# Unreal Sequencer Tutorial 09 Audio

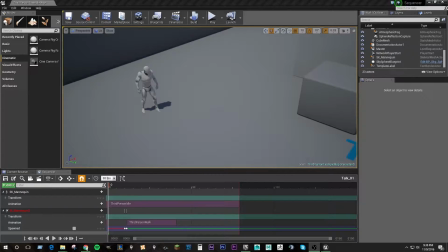(0:00)
So up until now, we've learned to make, some pretty all right cinematics. We can move some actors around while they're animating. We can have some neat camera movement, but we're missing a crucial element that really brings the cinematic together, and that is sound.
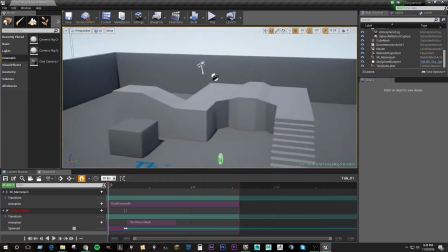(0:17)
So what we need to do to add sound to this, and it's actually quite cool in Sequencer,
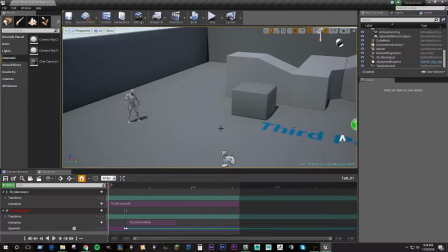(0:23)
we can add music, we can add sound effects, and we can even add dialogue right into our Sequencer assets and have them in a slider here so we can see where they play out exactly in line with our animations.
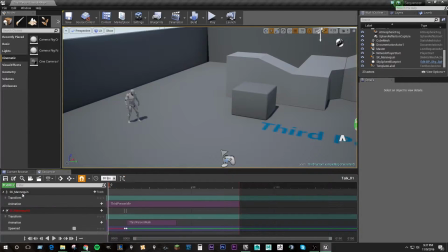(0:41)
So I'm gonna make sure the slider is at 0, and I'm going to click add audio track. So I'm going to click the plus audio, and I'm going to navigate to the background cue, which is in the starter content. So now if I hit play,
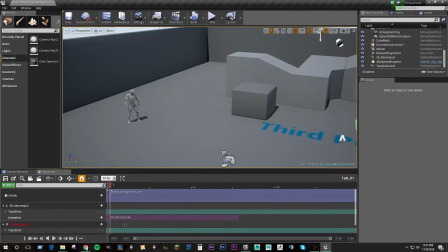(1:02)
I can hear birds in the background and a sort of breeze, and it makes it feel like my character is now outside. If I think that my birds might be a little too loud, maybe they're going to overtake the audio later, I can right-click on this, come up to Properties,
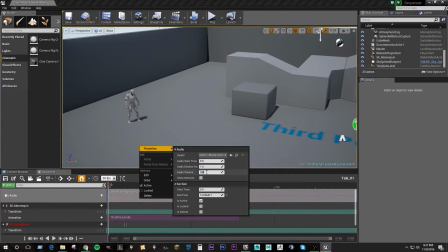(1:23)
Audio Volume, and I'm just going to drop this down to 0.5. So now it's much more quiet, but it's still there to add to the ambiance.
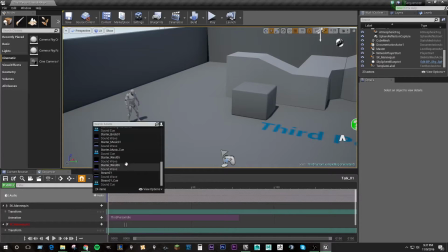(1:35)
I'm going to click Plus Audio again, scroll down to Start Music Cue,
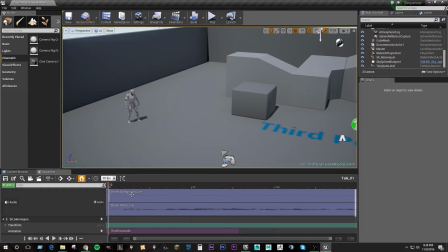(1:42)
and now I can have music playing over top of my background noise while my animations are playing out all in this one sequence file.
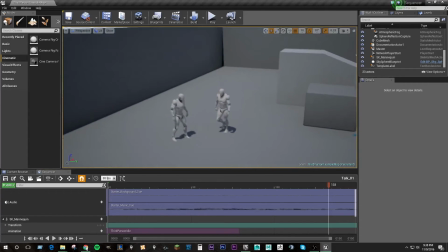(1:56)
So already it's really starting to come together.
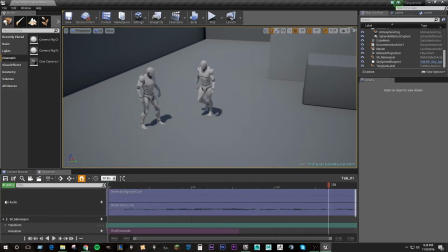(1:59)
If I had some pre-recorded dialogue, I could even add an animation after this guy has finished walking.
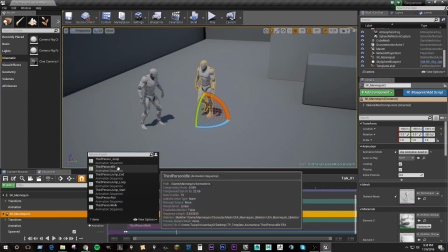(2:08)
He's going to stand here. I'm going to add an idle, and I could add a new soundtrack underneath the music and the background sound effects, which could be this guy talking.